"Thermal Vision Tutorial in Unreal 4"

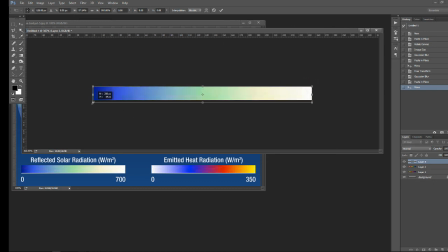66:52 We end up with blue as hot, which is not something you see every day. I'll go and apply my filter here. I'm just going to hit Control-F to reproduce the filter.
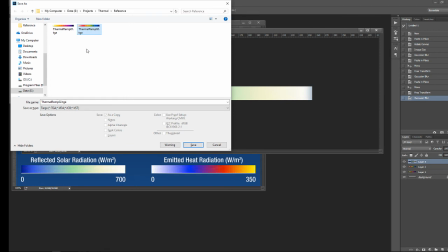67:03 and I'll save this as a Targa and we'll do number three. Now these are tiny little images.
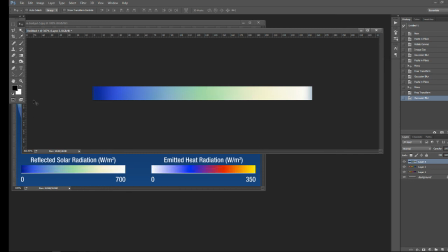67:10 In fact, they don't even need to be the 16 pixels high that I made them. I'm just doing that so that I can see them a little bit better. In actuality, really a single pixel is all you need in height. Cool, so that's good.
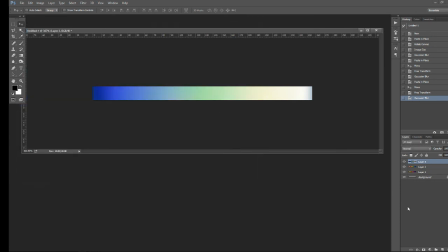67:24 We've got two of them. I think let's just go make our own.
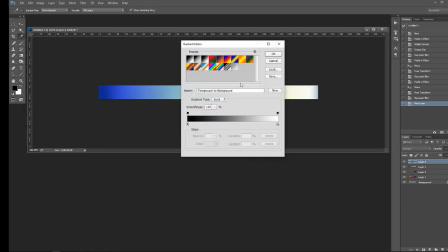67:28 So here we'll go into our gradient ramp and I've actually got look at this all kinds of gradient ramps in here that we can use this one looks like the the first one that we were playing around with here's one that's red and green so that's cool let me go and click on the green here and we'll switch this green to like something icy blue cool so now we've got red for hot and in there
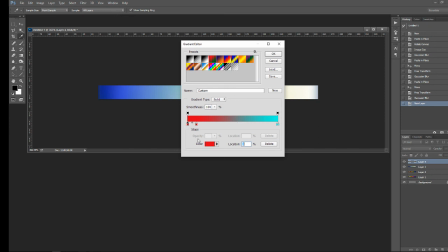67:52 so I'm gonna pull this down a little bit and add another one and I'm gonna make hot actually a little bit more bright yellow. Cool. And I'm going to add another one over here, which I'll make this kind of a darker blue.
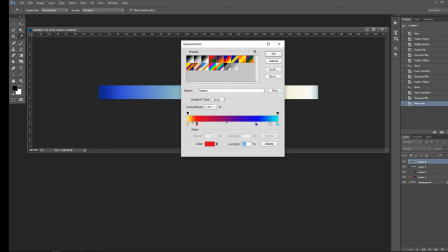68:12 Something like that. I think what I might want to do, let's see if we swap these order,
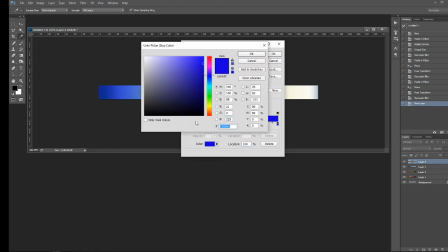68:19 and I add a black here at the end, just so that it actually goes away.
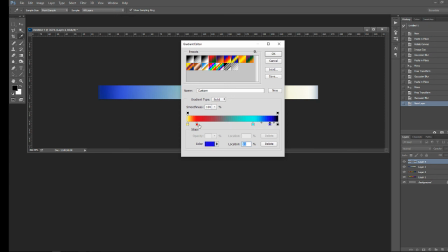So I'm trying to get this point here to be exactly in the middle or something, something of that nature. Anyway, I don't want to fill with this too much.
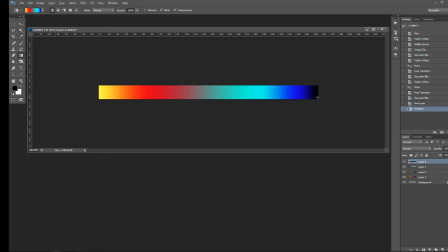68:41 I'm just going to go and gradient this across. Oh, there's my custom.
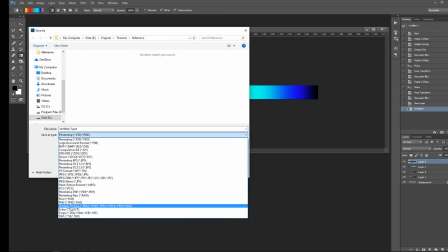68:47 So I'll go and save this as a Targa, and we'll do number four.
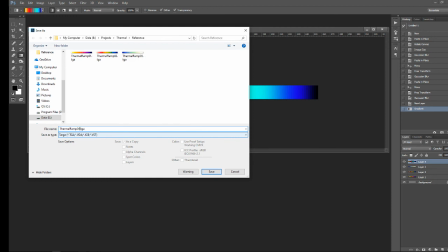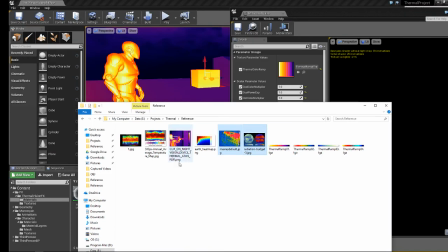68:56 All right, back into the world of Unreal. I'll grab these images here.
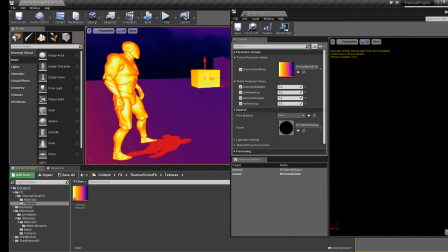69:02 Let's go to our texture library, and let's bring that folder back up, and I'll grab my ramps.
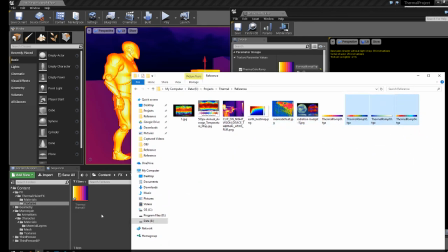69:10 One is already in there, So we'll grab two through four, and I'll just pull them in here, minimize that.
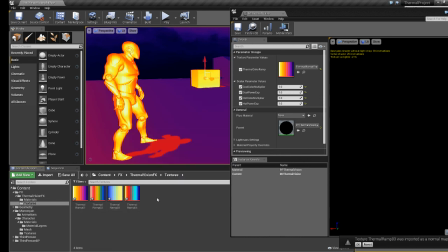69:18 Excellent. So there's ramps two, three, and four. So to apply these things, here's the custom ramp I made. I'll just go to my thermal color ramp and swap it out.
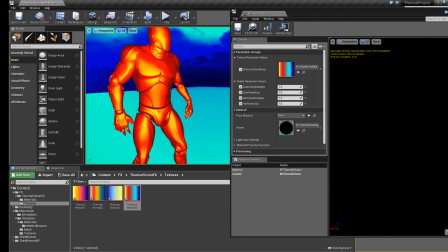69:31 That's not too bad. I don't know that he reads hot to me at the moment. I mean, it kind of reads a little bit hot.
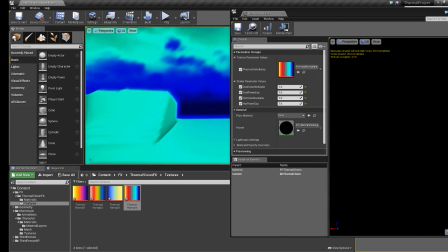69:37 But the reds are so much darker than the blues that it's not actually giving me that kind of effect.
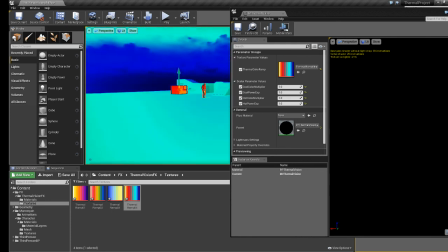69:42 You can definitely see him standing out, especially if you were using this in a sniper rifle or something like that. You can really see where that guy is. But I'm not really liking the tones. Let's go try the monochromatic blue.
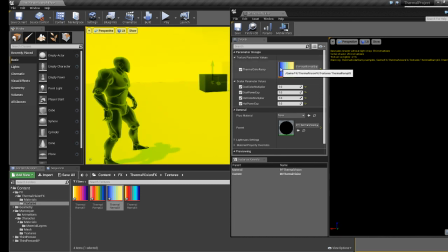69:56 That one's kind of interesting. So this one appears to be using blues and very dark ranges here.
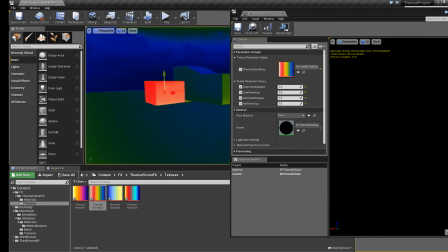70:07 It doesn't really look good at all. And then we have this one. Oops. Let's go do that. And so all of these things could use, you know, a little bit of a tweaking,
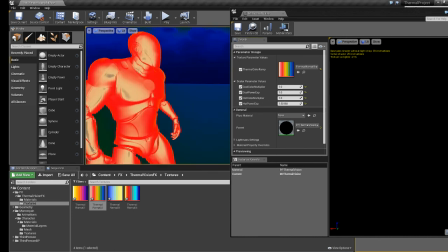70:21 you know, to get it to the point that it's exactly the effect you're looking for.
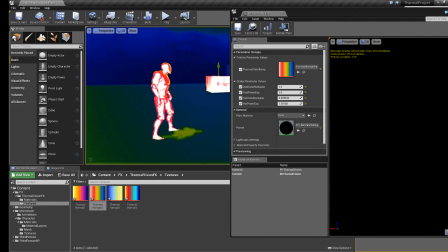70:26 You know, there's kind of a really nice blown out hot. And you can see it kind of fades to this little bit of a yellow here at the perimeter.
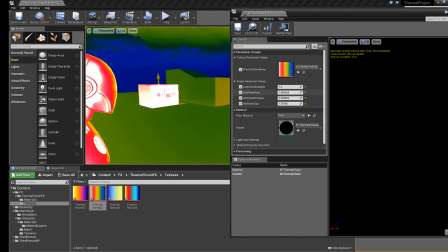70:33 And the same thing with this one, you know, I can go and play around with where that cool point of this thing is so that it really feels cool out there.